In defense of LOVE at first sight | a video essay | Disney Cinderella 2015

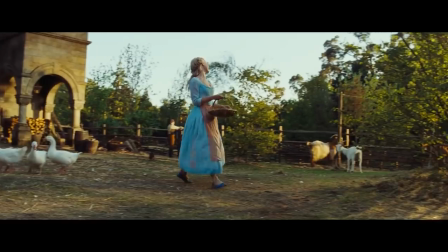1223s
That's a great line, because it again reveals so much about her character right there.
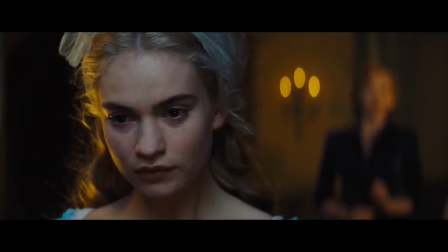1229s
Kit just learned that Ella's situation isn't actually that great, and then she says it's not so bad,
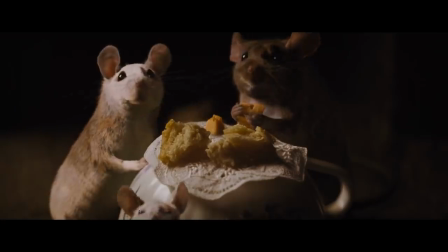1235s
that even in this difficult situation, she is enduring it well, she is looking for the positive.
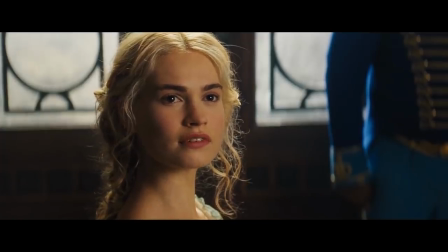1240s
That's a very significant thing that she just revealed about her character right there.
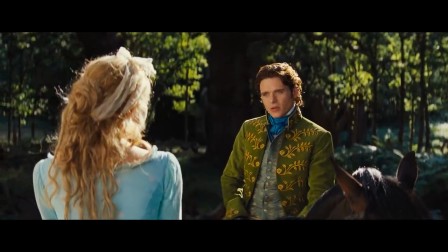1244s
It's a perfectly constructed line which is true to her character and is letting Kit learn everything he
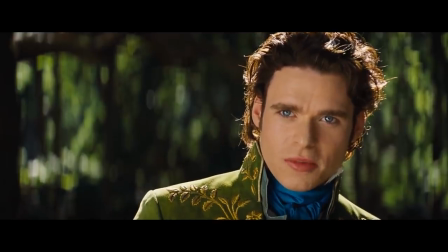1251s
needs to know about her to fall head over heels in love at essentially first sight.
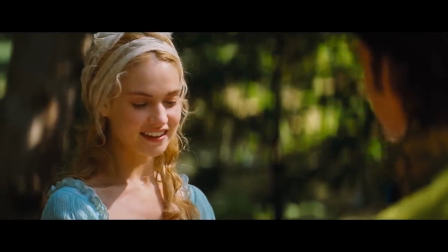1257s Others have it worse, I'm sure. We must simply have courage and be kind, mustn't we?
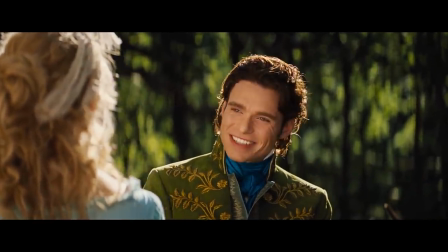1267s
And look at the expression here. For me, I think this is the falling in love moment, for Kit at least.
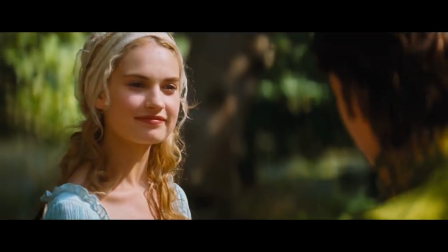1273s
Because she has just said something that resonates deeply with him.
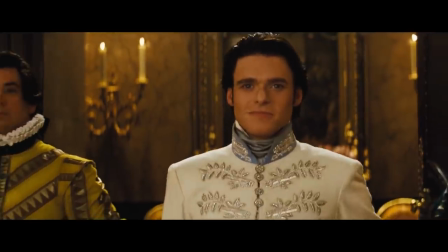1277s
It actually speaks to a profound, deep truth and philosophy that he holds, but he didn't need to express it.
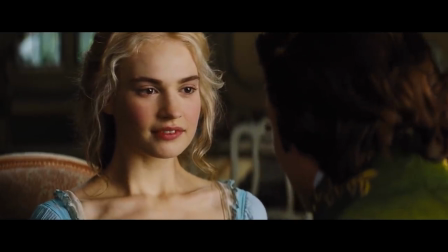1285s
It came from her, unprompted by him.
There was so much more to her. You are much more.
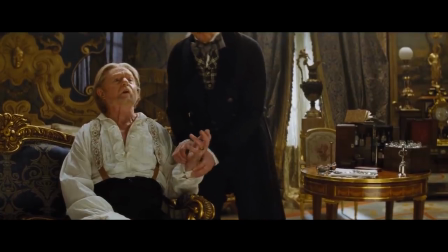1291s You've only met her once. How could you know anything about her? You told me you knew right away when you met Mother.
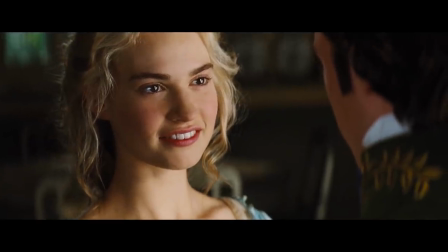1296s
Which confirms to him that she is someone who bears the same heart.
You're right.
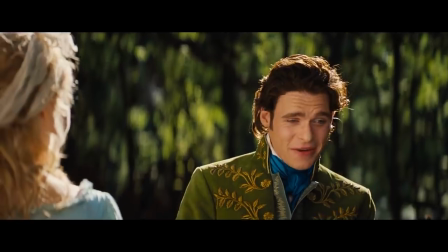1304s That's exactly how I feel.
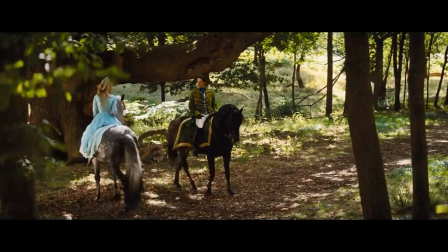1306s
And right here, he has just met someone who feels something that is very deep and significant that is exactly the same.
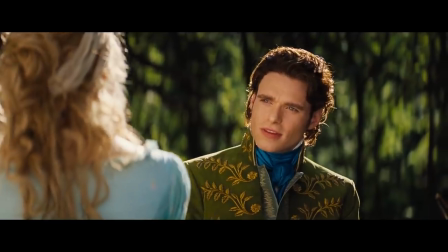1314s
Do you see it? That's the moment. That's the falling in love moment for him right there.
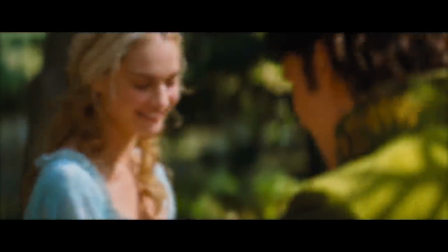1318s
And it has acted brilliantly as well, because let's actually go back and see his face.
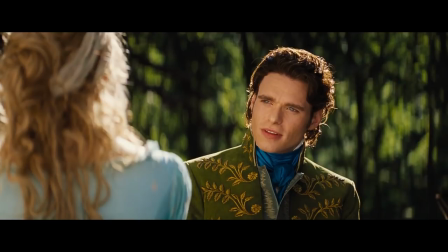1324s
His face shows surprise and incredulity at it, and then acceptance and admiration for it as well.
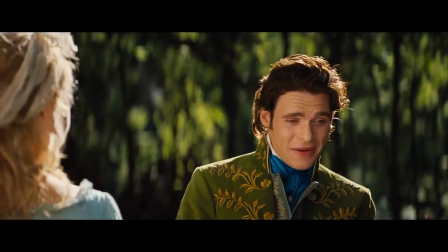1331s
See? He's surprised at that and very intrigued as well.
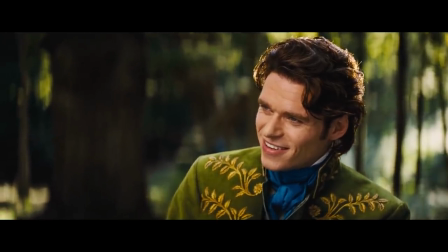1335s
And then he's overjoyed, and that's when I feel this character's heart is singing with love towards this young woman.
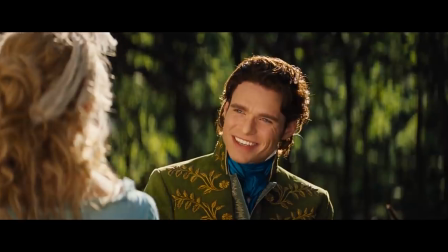1342s Yes. You're right. That's exactly how I feel.
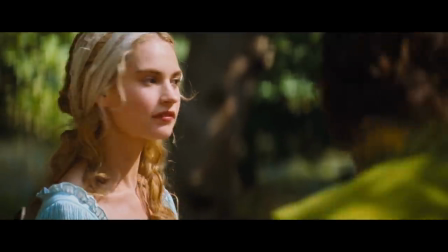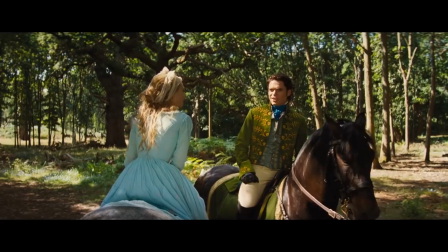1353s Please don't let them hurt him. We're hunting, you see. It's what's done.
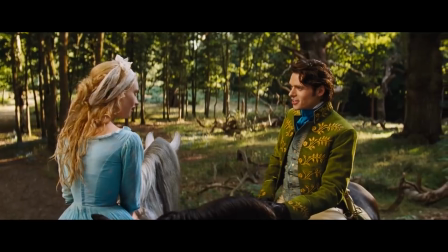1358s
Ah, but we're not done yet. You see, Ella now is asking him to not do something that is just simply done.
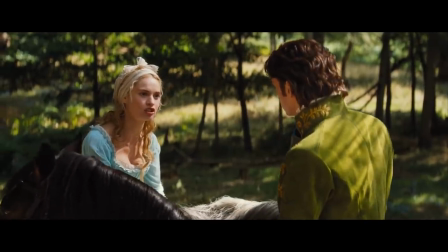1367s Just because it's what's done doesn't mean it's what should be done. Right again.
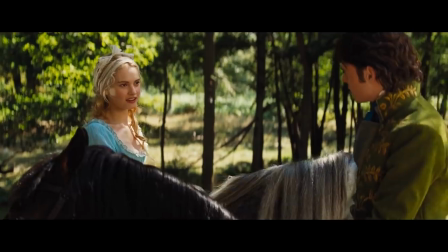1371s
And I feel this is another really significant moment because Ella has just expressed another significant truth that Kit really believes in,
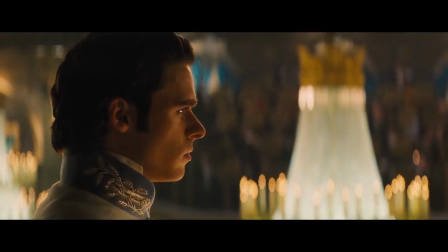1379s
and it came from her unprompted.
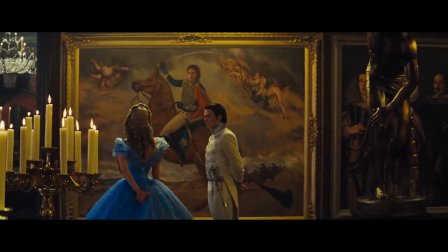1381s
And this is confirmed by the larger story as well, because Kit is being pushed by tradition to do things that he doesn't feel should necessarily be done.
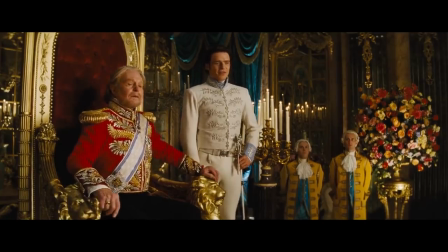1390s
He needs to marry someone from a foreign nation, someone with influence and money and power to strengthen the ties of the kingdom.
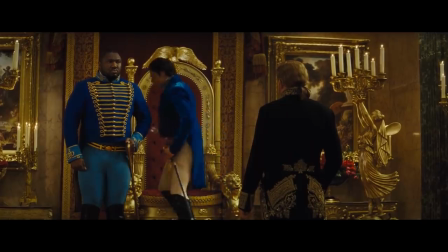1397s
But just because that is the type of thing that is done doesn't necessarily mean it should be done.
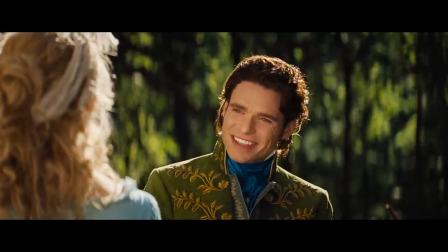1401s
And so it is a thought philosophy that would sing to his character and is already in love with her But then this would just
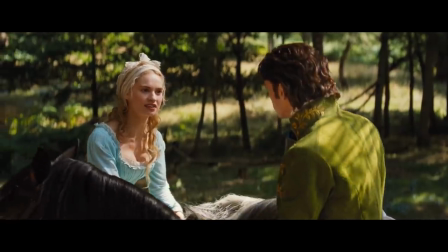1408s
hit at home and then in response is going to do something that I feel really helps Ella fall in love with him
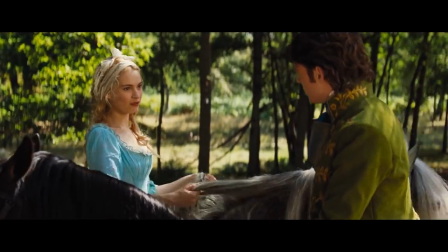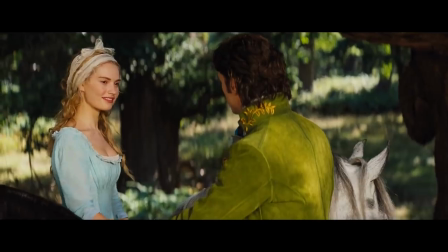1424s
And he means it when he says it and think about what that reveals of
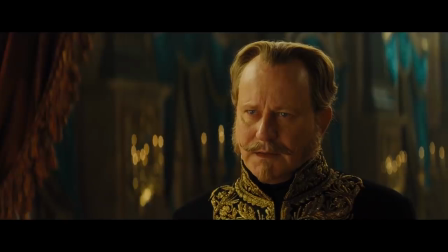1429s
his character to Ella He's willing to change his actions based on an honest request.
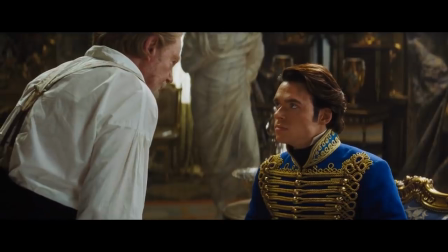1434s Very well agreed.
Willing to see something from someone else's point of view.
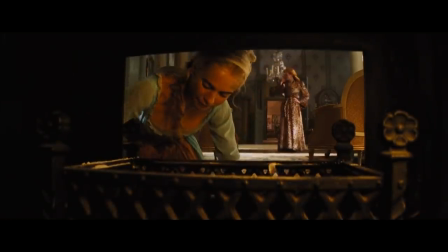1439s
Something that is denied Ella constantly with her own life situation.
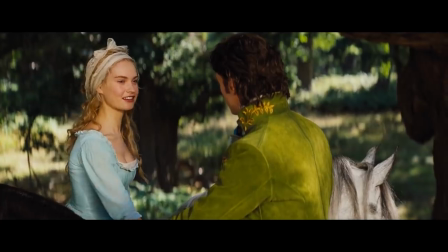1446s Thank you very much, Mr. Kit.
And there she falls back in love with him.
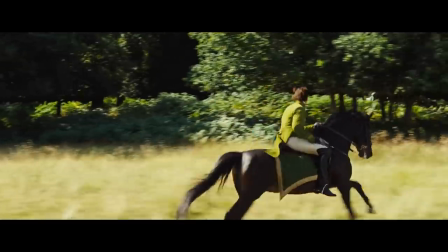1452s
He's showing compassion, concern, willingness to help and assist.
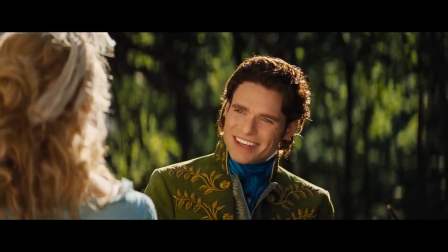1456s
Willing to show mercy and not only willing to hear but agree and accept the petition to spare the life of that animal.
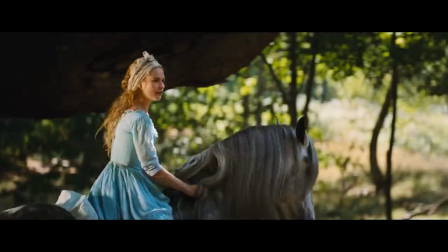1464s
And it isn't really because he is too concerned about the animal's life. He's clearly hunted the animals before.